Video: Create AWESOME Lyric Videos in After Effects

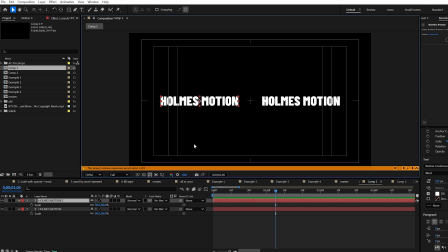We want to fill some of this space on the top and bottom, which is quite empty.
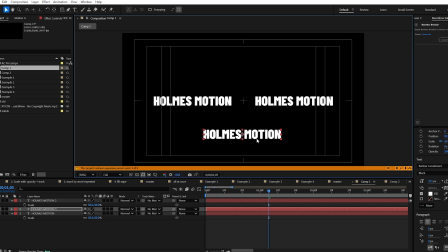So what we'll do is we will duplicate one of our text layers, bring it down and disable the fill and enable the stroke,
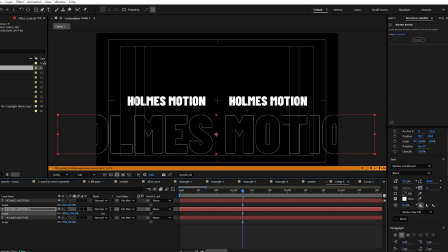and then scale these up to a really big size and make sure they're centered. So I'll just use the align panel to center them and do the same at the top. And we have something like this.
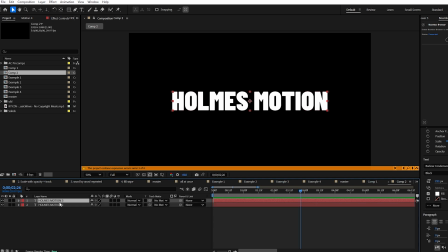For the next example, we want to duplicate our starting text layer, and we will call one of them stroke and one of them fill. As you probably guessed, for the stroke layer, we're going to disable the fill and enable the stroke.
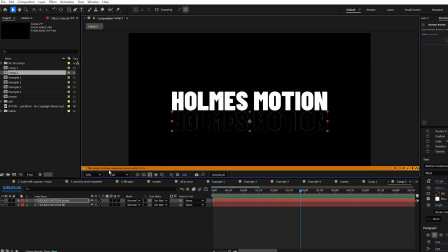And you can see if I move it, the stroke is there. Let's move it back to the center. Let's come to our rectangle tool. Make sure we've deselected our text layers and create a big rectangle.
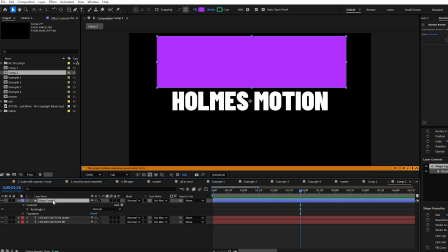Something like this. We're going to use this as a mask, so let's rename the layer to mask.
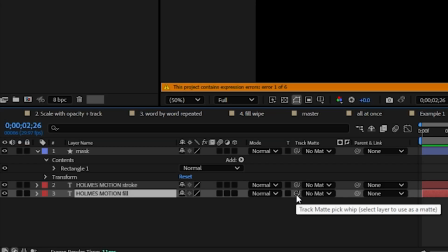Select our fill layer, use the track matte pick whip, and drag that onto our mask layer.
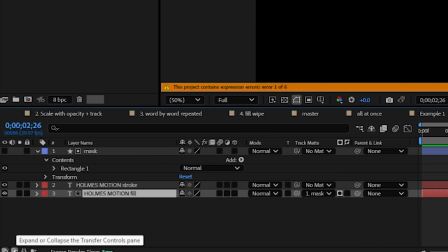If you don't have this option, click this button down at the bottom left to enable this column.
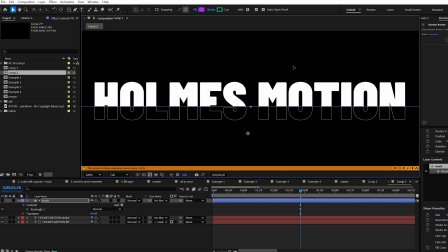If we move the mask, you can see what it's doing. Wherever the mask is present, it will show the fill text.
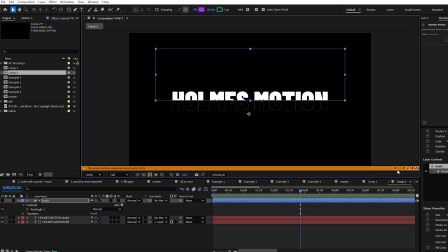So let's move it sort of halfway down, and we're going to add an effect to it. If you search for wave warp and add that to your mask, it's going to create this cool little wavy effect. You can play around with the options to your own satisfaction. I'm going to increase the width of the wave, something like this,
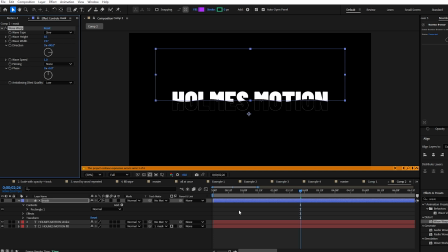And you can also play around with the height and the speed of the wave, but I'm probably going to leave it as it is. Next, we're going to add a keyframe for the mask at 1 second, a position keyframe.
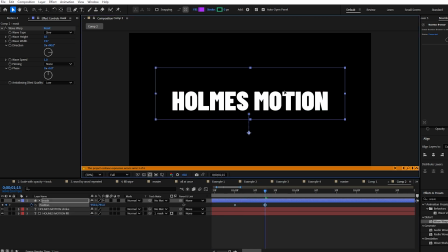And then slightly after, we will just drag it down so the whole text is visible. Let's change the easing on this so it starts slow and ends fast. Because I've already showed you how to use the easing graph, I'm actually going to now use a plugin to do it.
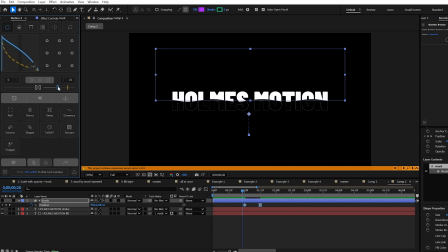This is the Motion plugin. I'll have a link in the description if you're interested. But one of the things it does is it provides a shortcut for changing your easing graphs.
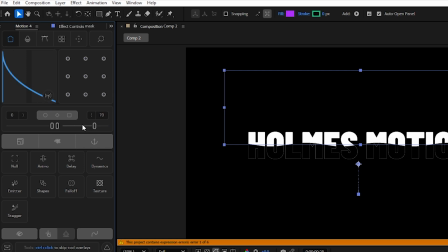So I'm going to use this from now on in the video, but you can do it the manual way like we've done before.
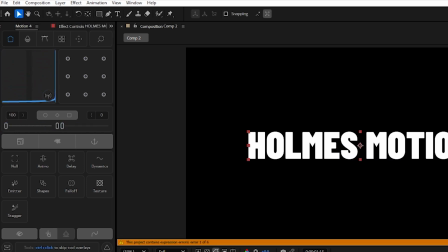So we want it to start slow and finish fast. Now we're going to duplicate our stroke layer 4 times.
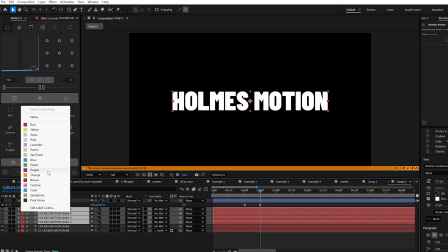Let's highlight these and change the label color to any other color and drag them below.
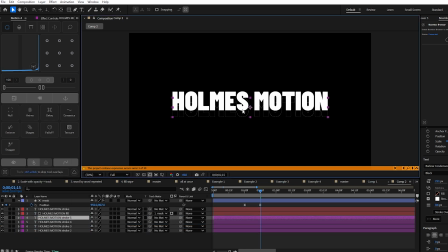Now we're going to hand position them a bit below
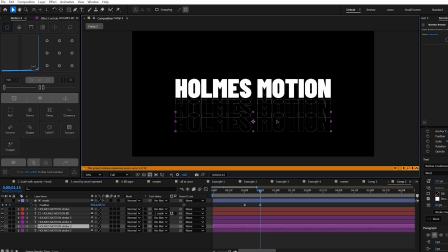and increase the distance each time so they start off close together and gradually get further apart.
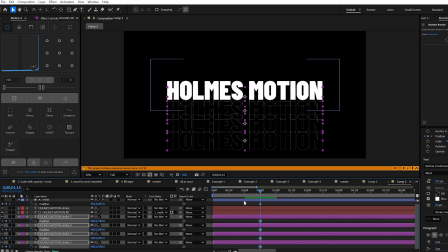Now highlight them, press P and add a position keyframe and drag the playhead back to the first keyframe of the mask and use the align tool to bring them back to the center of the composition.
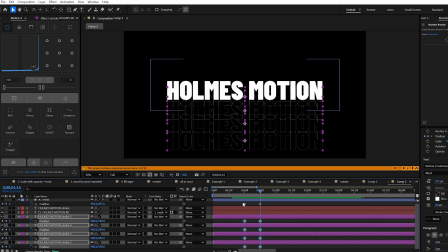We actually want this animation to start on the final frame of the mask animation, so we're going to drag the keyframes forward a bit. And we're also going to change the easing on these guys so that it starts fast and ends slow, which gives us this.
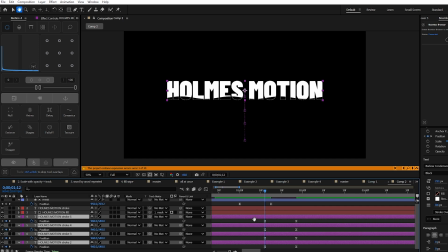Let's drag them back a few frames, and I will also set the starting position of these layers by positioning my playhead at the first keyframe, holding Alt, and pressing the open square bracket. And now you can sort of see the momentum of the wave coming down is carried forward into these stroke layers that go below.
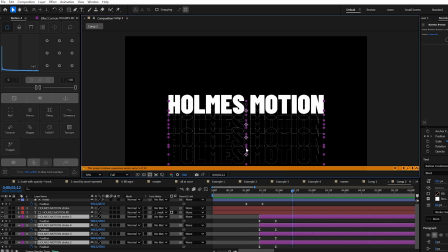But now the top half of the composition is a bit empty. It feels a bit off balance.
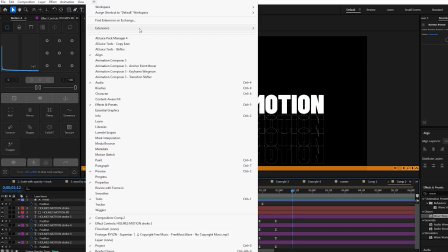So what we're going to do is create a null layer by coming to Layer, New, Null Object.
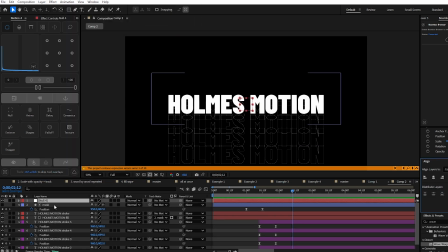Make sure it's centered. And we're going to parent everything to the null layer. So pressing Control A, deselecting the null layer itself, and then pick whipping the parent. Now we will add a position keyframe for the null on the same keyframes as below,
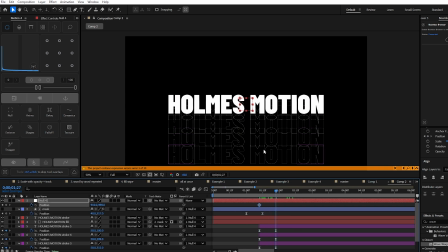one before the animation starts, and then one at the finishing point where we will drag it up.